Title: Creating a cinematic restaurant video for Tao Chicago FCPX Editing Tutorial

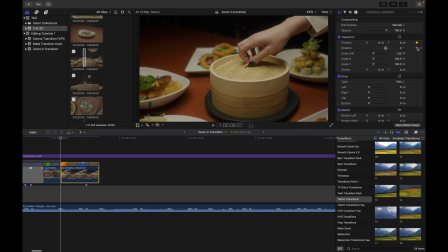And I know this is a zoom in sequence, so let's add our zoom in, since this clip is not zooming in,
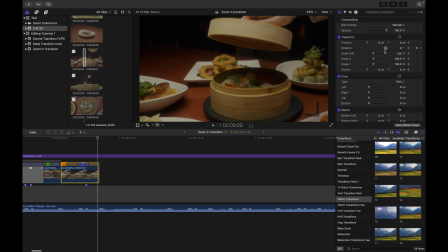and this speed ramping did not necessarily add to the zoom sequence.
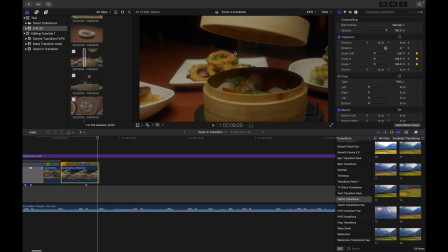This just made a little effect on her opening the lid like that.
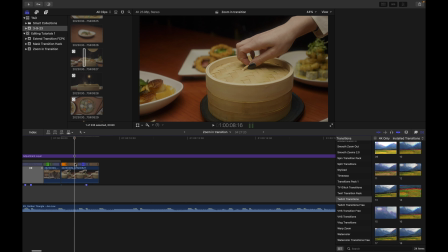And it's a bit wobbly since that was a handheld shot. Once again, we will warp stabilize.
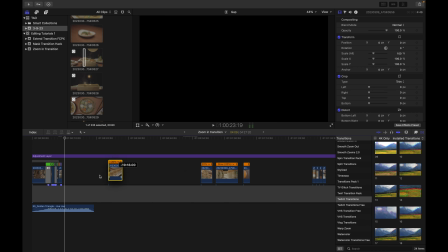Excellent. Let's reverse this. Bring it over.
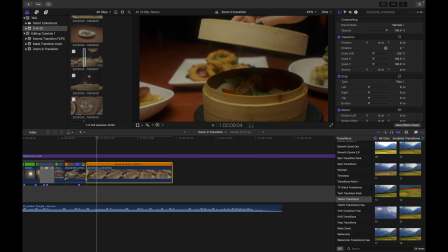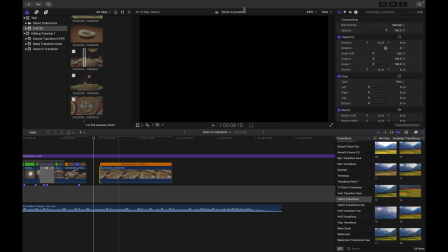So we'll let let's see, actually I want this, because I want this to be nicely in focus right when it cuts.
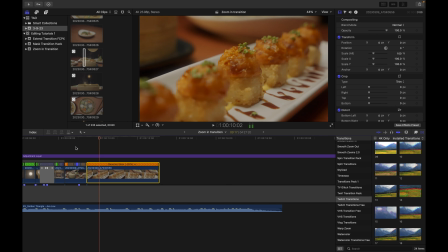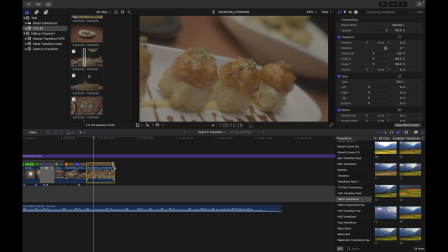And then pretty quickly, I'm going to just make it speed away even faster.
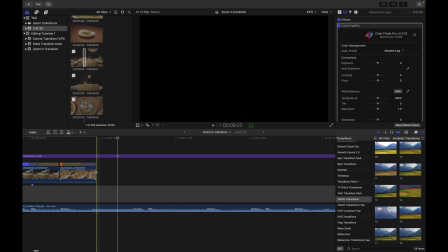And then we'll mess with our gray bars just a little bit.
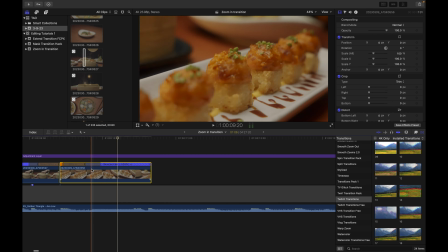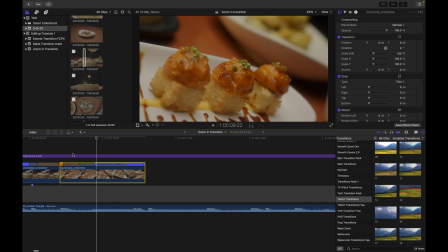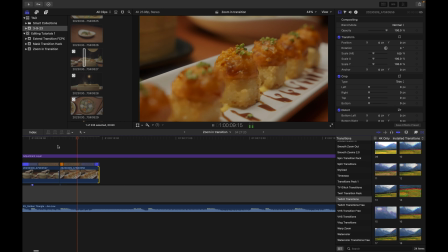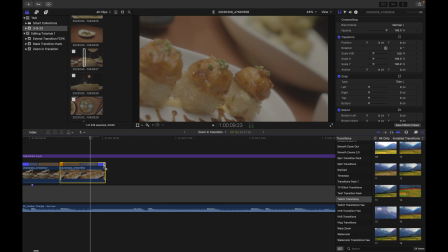Maybe not so fast.
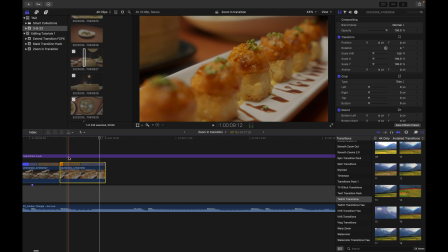Since this was a handheld shot, if you speed things up a lot, you're going to notice the shakes. Stabilization.
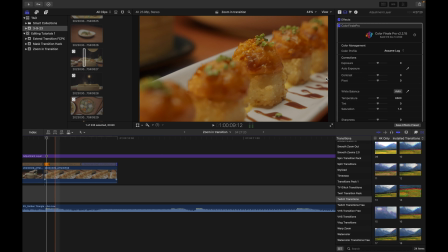So you'll notice this stabilization sort of zoomed it in a lot. Let's try a different one.
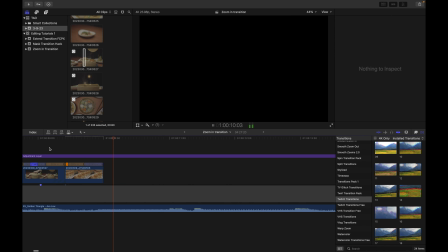Great. Very smooth. So we've speed ramped it forward,
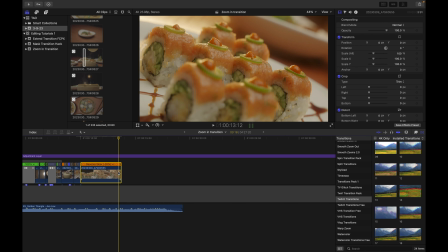we'll go ahead and do the same with this. We'll go to the end, Shift B, create another speed ramp.
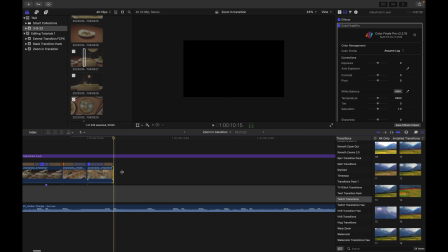And let's drag this out just so we can mess with our gray bar here.
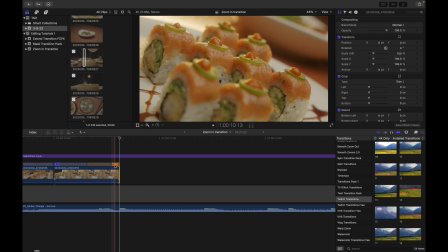You want it to come eventually to the point where it is in the proper frame rate,
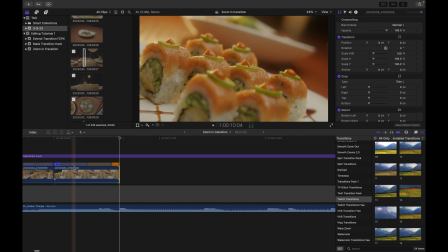and at this point where the gray bar is there, it's somewhat not in the proper frame rate, if that makes sense.
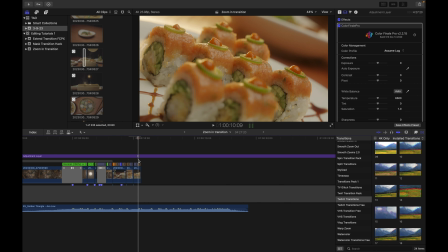So since this clip's not zooming in, and if we speed ramp it anymore, it's also not going to be zooming in anymore.
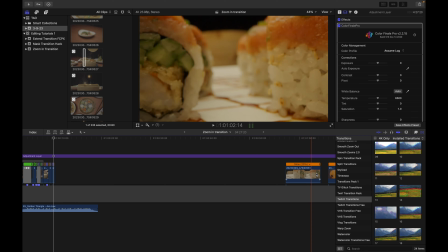The only option we have if we want to continue the zoom in sequence would be to use another one of our transitions.
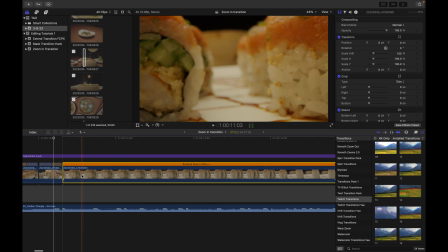I'm going to stick to the Twitch transition for sake of this tutorial. Just because it's the simplest one and it's also one of my favorites.
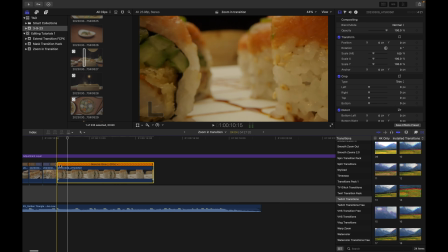So let's do this. I don't want it to be a speed ramp. I'm just going to have multiple probe shots in a row.
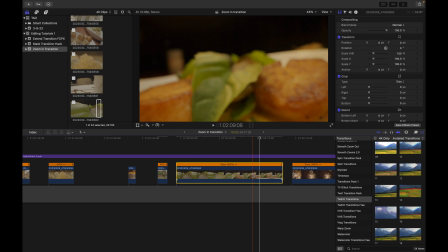Here's our next probe shot we're going to use just to keep our zoom ins going. Let's reverse this.
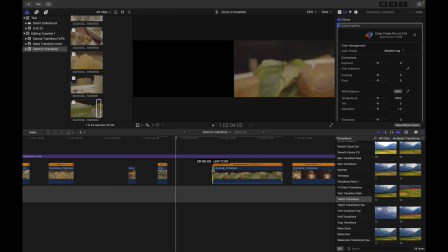And we'll cut off the beginning. This way we can make it so it, it starts and goes immediately into the zoom.
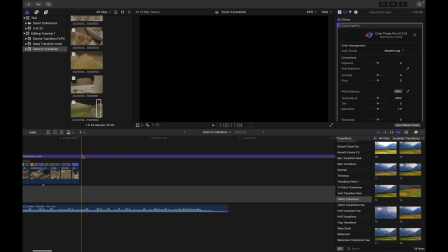We'll go over here. Alright, let's go ahead and move into our sushis. And if you remember these from the last video, we're just going to simply keyframe each one of these in,
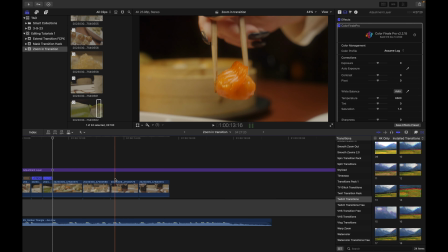so you are zooming into each subject in each shot.
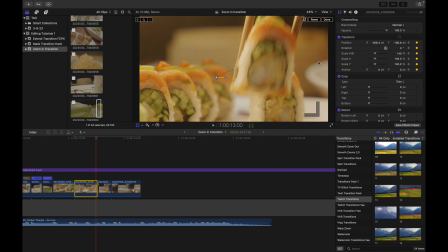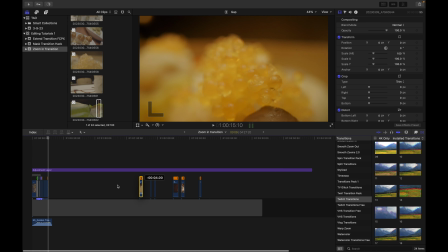And then once again, if you remember from the last video, we're going to go ahead and transition these shots into here,
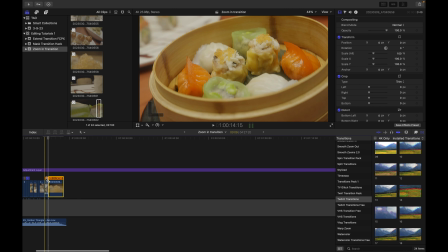this shot into this one.
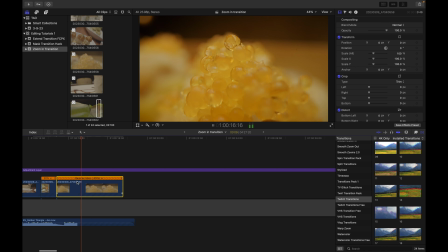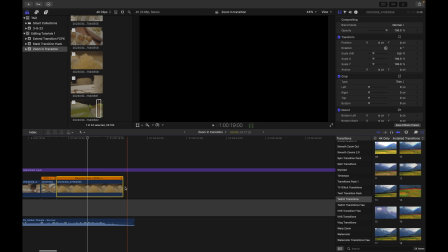Using our trusty Twitch zoom in number 12.
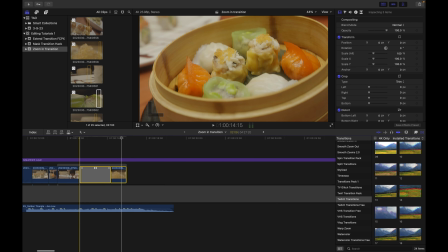Okay, so here's the thing.